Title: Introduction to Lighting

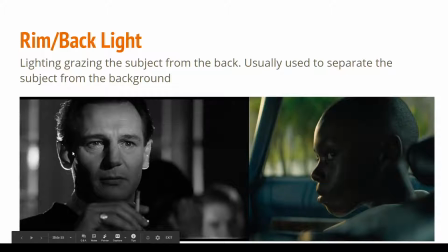(28:51)
And so you can see on this example from Schindler's List, right, this right here, this light that's coming and hitting the back of his cheek and his ears and his hair, and even this little bit right here, and even a little bit of his coat right there, that's a rim light.
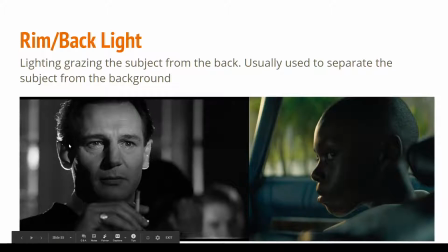(29:05)
So this is really helpful for making that area pop a little bit, especially if it feels like it's blending into the background. And also, we'll see in some examples, like on this example from Moonlight, we have this light that's coming. It's really, this would be just completely cast into shadow without that light coming from outside in that direction.
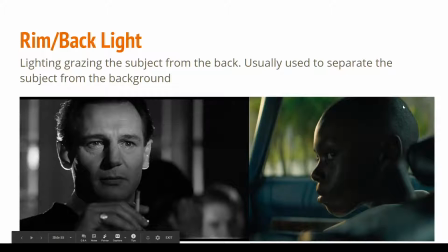(29:25)
But it's revealing a lot of the form, and so it's shaping his head, his ear, and his neck really nicely. So it's also adding a lot to the sculpting or the form or the shaping of our subject. In this case, the key light is also kind of, well, I guess you could argue if there's like a frontal light that's hitting right here that's really soft, There's also another rim light that's coming to the side.
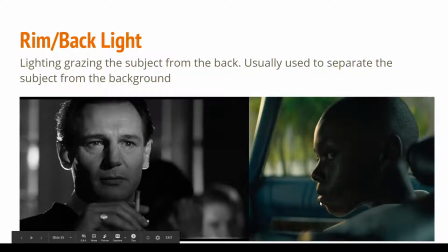(29:45)
That frontal light, you could argue, would be the key light, or this rim light that's coming from the left-hand side on his face, you could also argue as being a key light as well. But that's a rim light. It's a light that's coming from the side or back. It's more from the back that's going to be outlining or adding a little extra shaping to your character.
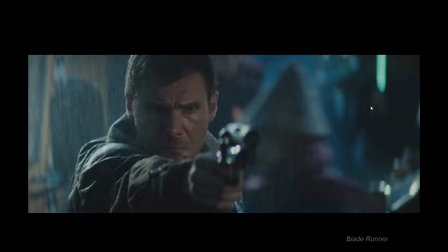(30:04)
So this example from Blade Runner, we have this right here. This is a rim light right along here that's just shaping his jacket really nicely, revealing a lot of shape and form, also making his hair and head pop out from the background and separate.
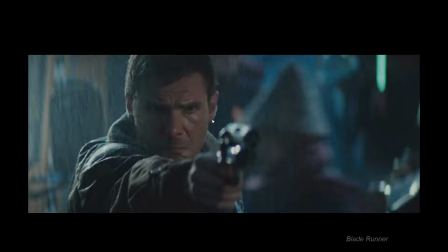(30:19)
You're also getting a little bit of it right here as well, again helping with separation. You're also getting a nice rim light right there on his knuckles. It's the same light that's hitting here most likely. But again, even though this is blurred out, if you didn't have that, his hand would be kind of like a blurry blob that you wouldn't really notice, but that rim light pops his knuckles,
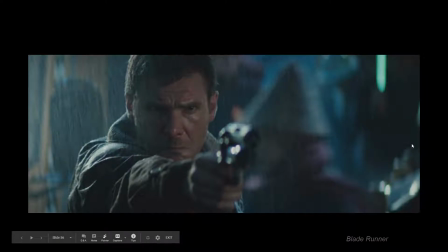(30:37)
and so you can read his hand even though it's out of focus, which is pretty cool. Here's an example from Ratatouille.
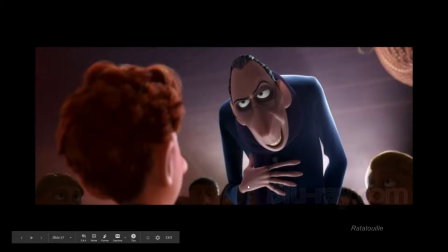(30:43)
Lots of rim lights going on here. We have rim lights on these characters to kind of help them pop a little bit from the background. We have this really strong rim light on Ego's shoulders and his hair. It adds a little bit extra dimensionality. It just makes it look a little bit nicer as well.
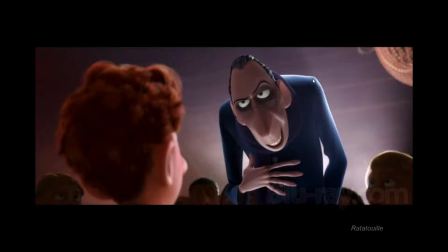(31:00)
But again, it's also to help separate from the background and also add a little extra shaping and form to it. And Linguini has a lot of kind of rim lighting going on his hair, just to kind of help. Again, like if look at the value of this right here and the value right here, they're pretty similar, but this just adds a little extra contrast that separates the character.
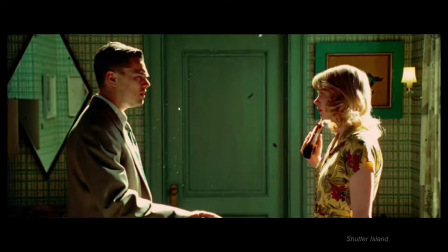(31:20)
In this example, the rim light doesn't make, a lot of times you'll see rim lights, they don't make a whole lot of sense. And it's the same idea, we'll talk about it later, but this idea of believability over realism.
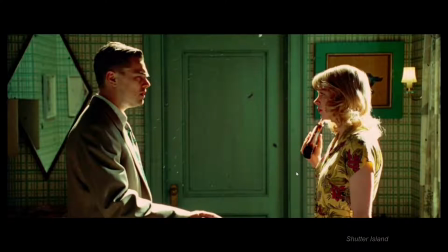(31:32)
So you want something to just feel believable and feel good. You don't want to add a light that feels completely alien and foreign and doesn't make sense, but you want the light sources to or you can have the light sources be,
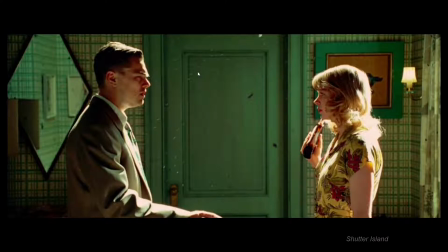(31:47)
as long as they're believable and feel like they could work in the context of the scene, the viewer isn't going to question it too much, even if it doesn't actually make that much sense. So in this case, we have rim light. This is kind of like the primary lighting source is this rim light, or this really strong backlight that's hitting these characters, right?
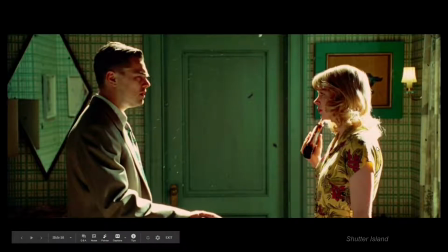(32:04)
And it kind of wraps all the way around them. You see on her, you have this really, really strong blown out light right here. It's also wrapping around to the front of her face and onto her torso, and same thing with his, on his back and his torso. And like there would have to be a light source right here and a light source right here just to do that.
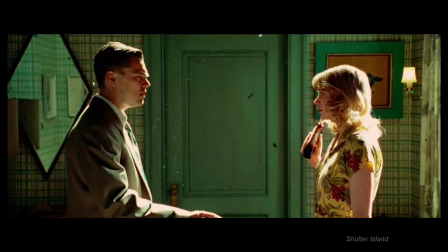(32:21)
But if you think about the context of the scene, where in the world would that be? There's light sources, 2 lights right there. That doesn't make sense. But it creates this really interesting lighting setup on these characters, and then this is another example similar to the Moonlight example,
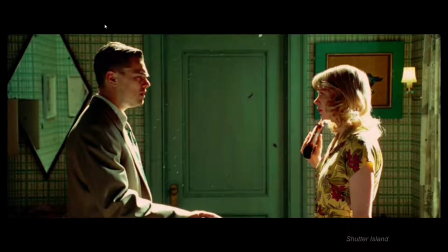(32:37)
where the rim lighting or the backlighting is kind of the primary sculpting and illumination source in the scene. We do have a little bit of a fill that's popping in right here and filling in their face, because otherwise this would be a little too far into shadow and we want to see their faces. But the primary lighting source is that rim or backlighting.
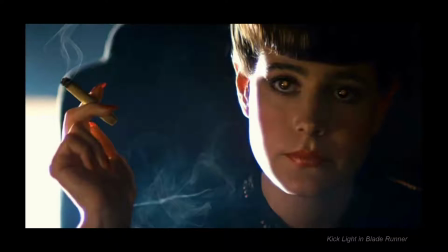(32:54)
Here's another example from Blade Runner, and you'll hear different terms, and this is where I might have mentioned earlier, where different lights kind of blend into each other, like in terms of categorization. So in this case, again, our key light's kind of coming from the front, right?
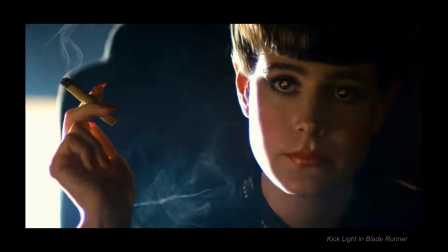(33:10)
It's this frontal soft light that's hitting right here, but you could also, again, argue that it might be this side light that's hitting her face, right? This primary lighting structure light source. But either way, there's different terms for these lights, so it's very easy for a rim light or a backlight to kind of blend in and become like a side light.
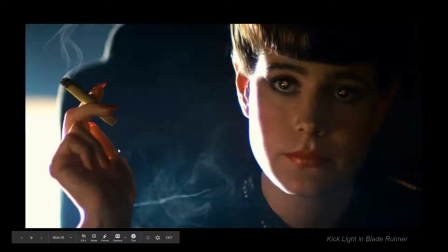(33:29)
Another term you'll hear for it is a kick light, and that's just like a light that's not the primary lighting source, but is kind of like a rim light where it's adding extra shaping and dimensionality to the subject. And so again, the key light in this case, even though the side light or backlight or kick light is
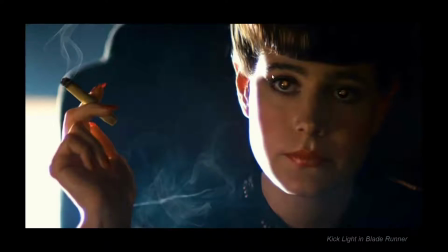(33:48)
definitely the most intense light source in the scene, the primary lighting structure on her face is coming from the front, and so I would consider that the key light. There's a little bit of soft, like ambient fill just kind of getting into here, and then we have this extra shaping on her temple and her jaw cheekbone from this side kick backlight.
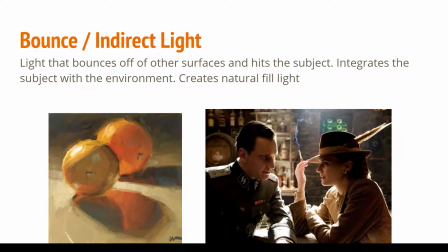(34:09)
Another term we might use for describing different light sources, this is less about an actual light that you would be placing in like a real life film. Well, you would use something to create it, but really this is trying to mimic a natural phenomenon, and this is what natural fill light looks like, is the idea of bounce or indirect light.
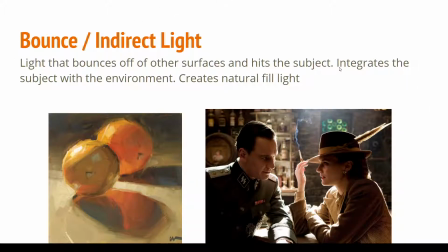(34:29)
And this is light that bounces off of other surfaces and then hits the subject. So it's not necessarily coming from a light source, it's actually bouncing off of something else and then hitting it. And our entire world, is made up of bounce light and indirect light, right?
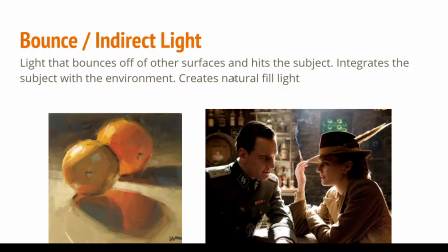(34:44)
You look in your room, if you don't have, the sun blazing into your room and you have your lights off during the day, right? Your room's still bright, and that's all bounce and indirect light. That's light that's bouncing from outside or bouncing from another space into your room, and it's bouncing around and gathering around, and you're getting this extra ambient, indirect, or fill light.
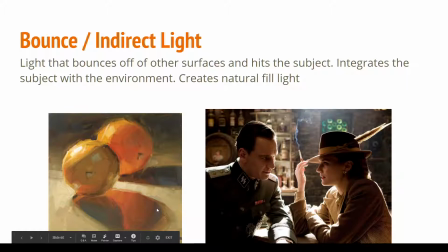(35:04)
So when we're lighting our subject, if we're using like a physically based renderer or a path tracer renderer, we're going to naturally get indirect or bounce light, right? We're going to be calculating light bouncing around the scene.
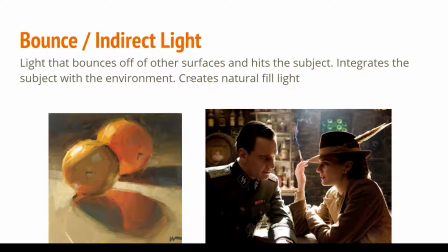(35:19)
But a lot of times, if you want to push it a little bit, and especially if you're working in something that doesn't have a very robust like ambient light, indirect light calculator, or way of calculating that stuff, you want to kind of add extra little bounces. And sometimes what people will do is, just like in real life, you'll have something called a reflector,
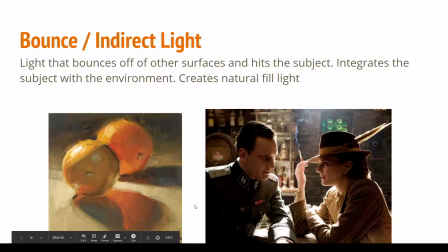(35:36)
which is like a little reflective light source, or not light source, a little reflective disc that's right off camera, and it bounces light from the key light back into the person's face just to kind of fill them up. And you'll see that a lot in movies where if a character has like this really generous fill ambient light that's bouncing into their face,
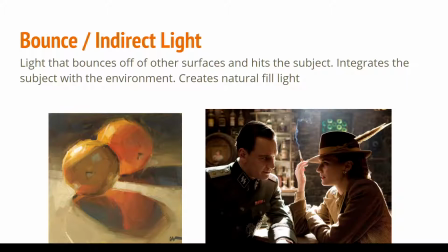(35:56)
it's usually from some kind of reflective light source, if not a reflective surface, if not an actual light source, to bounce some light into there and just brighten it up a little bit and get some natural fill. And you'll see in this example on the left-hand side, great example from a painting. I just like showing paintings if I can.
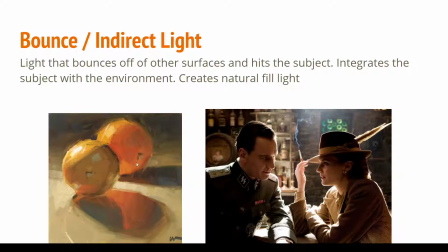(36:13)
A lot of these colors that are happening from right here, you see how even this is the key light coming from this direction. And even though these are the shadow sides, we're getting a lot of light bleeding into these areas. And that's because light's hitting this surface here and then bouncing in there. Or light's hitting this surface here and bouncing right there. And so that's that natural bounce or indirect light.
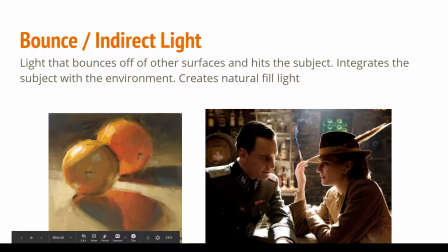(36:32)
And on this example, right, where again the primary lighting source is probably this backlight, this kind of rim light that's really shaping them really nicely. Like look at how well it's like kind of like outlining them. Which is debatable if you want to actually do that. You don't want to silhouette your characters perfectly. But and then the light's also bouncing off of,
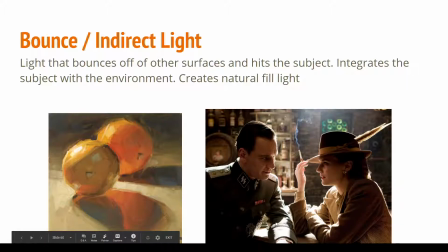(36:51)
theoretically, like a surface down here and then bouncing into their faces, even though in real life we're actually using like reflectors to bounce up into the characters' faces.